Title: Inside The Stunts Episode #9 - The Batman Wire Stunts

Hi, my name's Nicholas Daines and I'm a Hollywood stuntman performing on all the major action blockbusters such as World War Z,
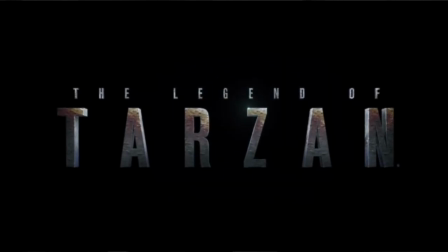The Golden Compass, Indiana Jones, Tarzan, Jurassic World, Star Wars, Batman and many more.
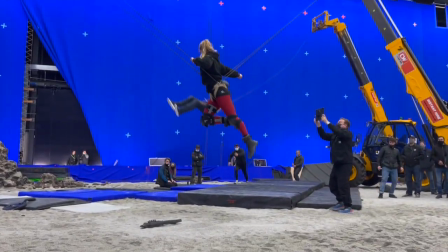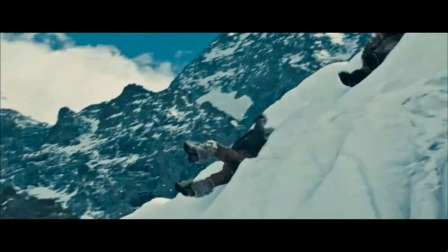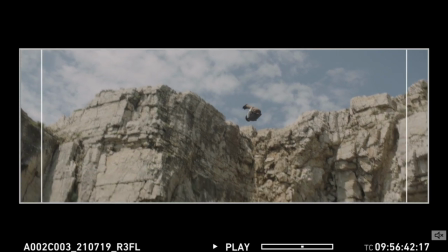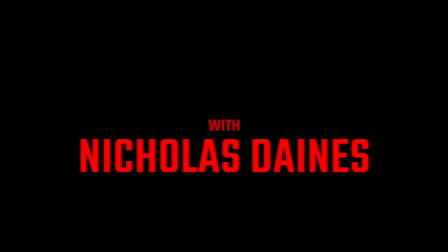Hi, my name's Nicholas Daines and welcome to Inside the Stunts, the series that gives you exclusive behind-the-scenes access to the biggest movie sets in the world.
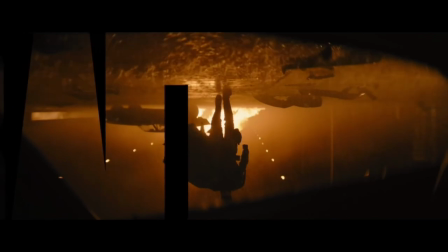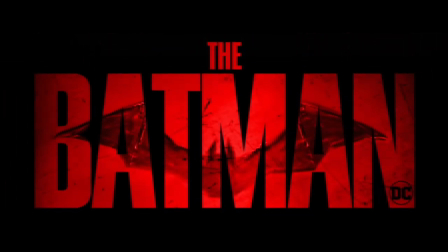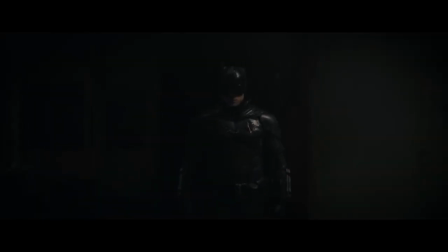Being part of The Batman, starring Robert Pattinson and Zoe Kravitz, was a career highlight.
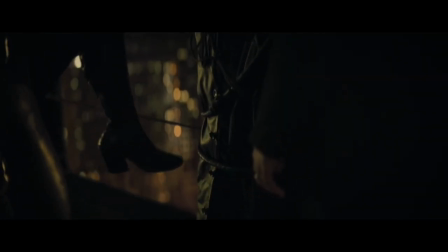I had the incredible opportunity to be part of the stunt team, pre-visualizing concepts and laying down a lot of the action on camera, especially as one of the Riddler's faceless goons in the high-octane,
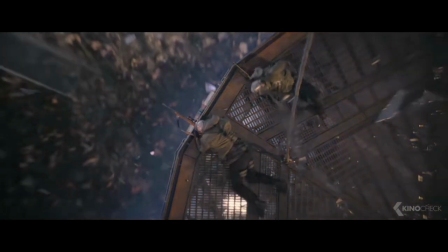all-action rafters fight scene towards the end of the movie.
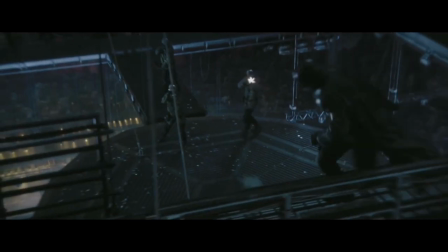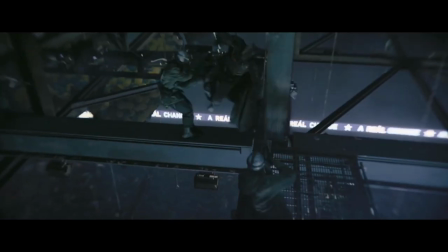It was a real thrill to be able to perform the stunts in this integral,
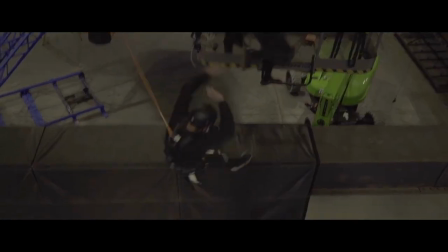action-packed part of the storytelling process and create an iconic piece of the DC comic universe and legacy.
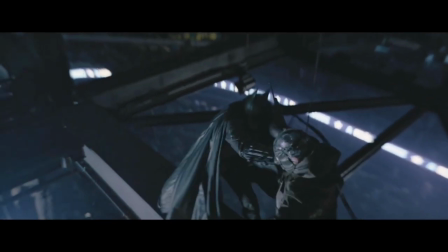During this episode of Inside the Stunts,
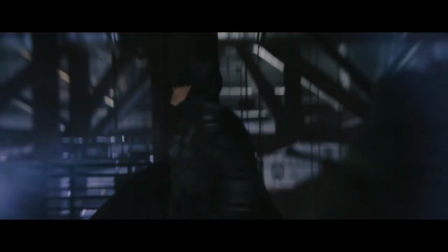I'm going to take you on a unique journey behind the scenes to show you how we put these action scenes together to create the epic blockbuster for the silver screen.
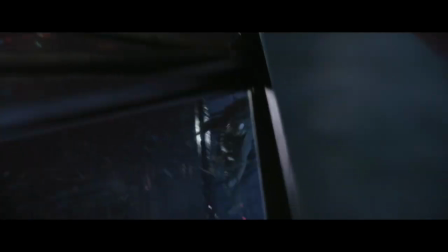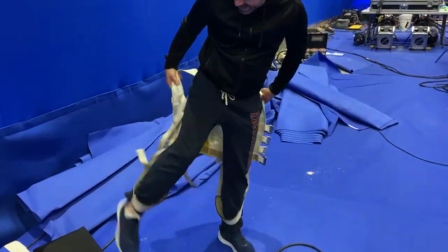A great deal of the action in the rafters sequence involved wirework.
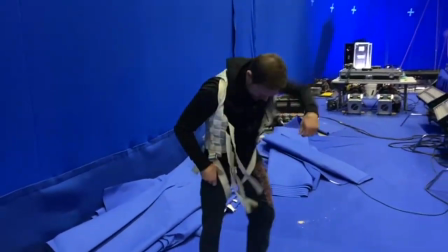This piece of equipment that you can see me putting on, you'll find in every stunt performer's kit bag.
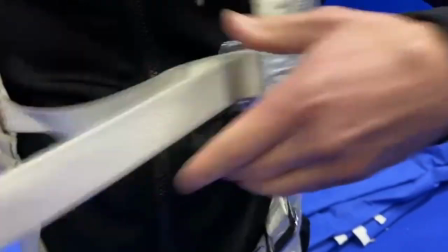These climbing suture Spectra fabric harnesses have multiple pick
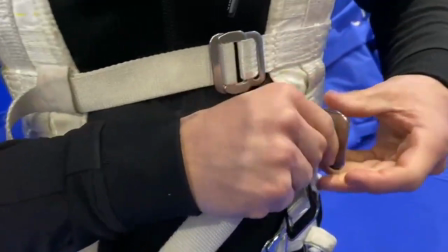points designed to attach to wires that are part of pneumatic ram or winch systems,
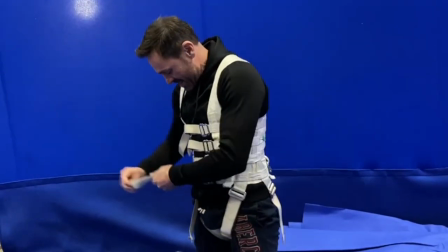easily lifting and propelling performers through the air.
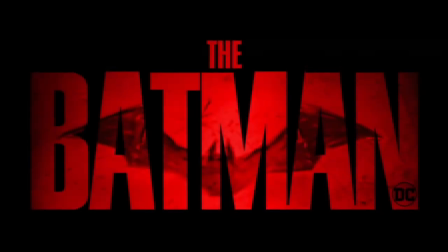One of these harnesses played a huge part in the making of the Batman because we actually used the harness as a feature
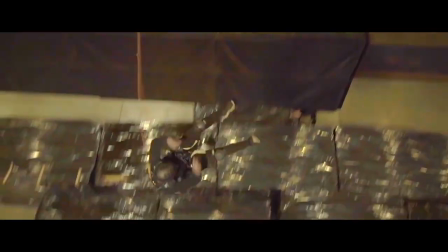for the Joker's goons when they were in the rafters sequence being smashed off by Batman and hanging in harnesses.
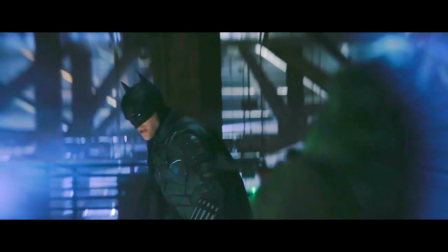And I certainly needed one for the big stunt with Rick English as he knocks me off one of the girders and takes me on a huge swing.
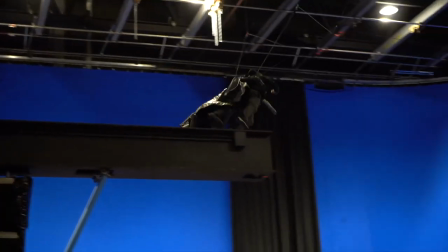As you can see, flying through the air would be impossible without one of these harnesses.
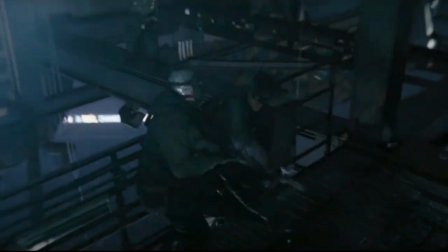Essentially in the Batman story, the Joker's goons sent to fight Batman in this sequence are not highly trained assassins nimbly working at height.
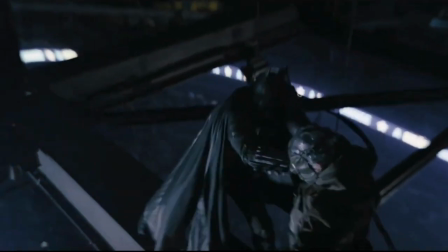So to cleverly incorporate a full restraint harness into the costume ensemble of the goons was genius.
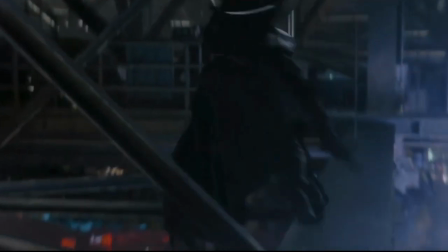And it definitely allowed a lot of creative freedom for the stunts and added a unique drama and spectacle to the action.
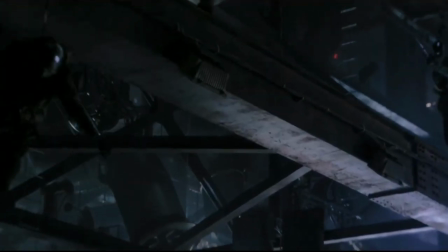The restraint harness you see in the film on the outside of the costume was merely decoration, as the falls,
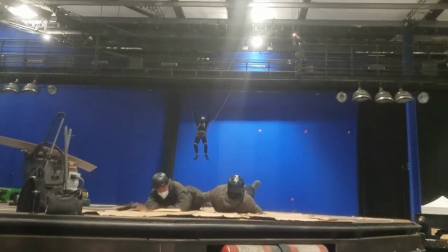jerks and swings were performed by attaching wires directly to the climbing suture harnesses underneath the costume.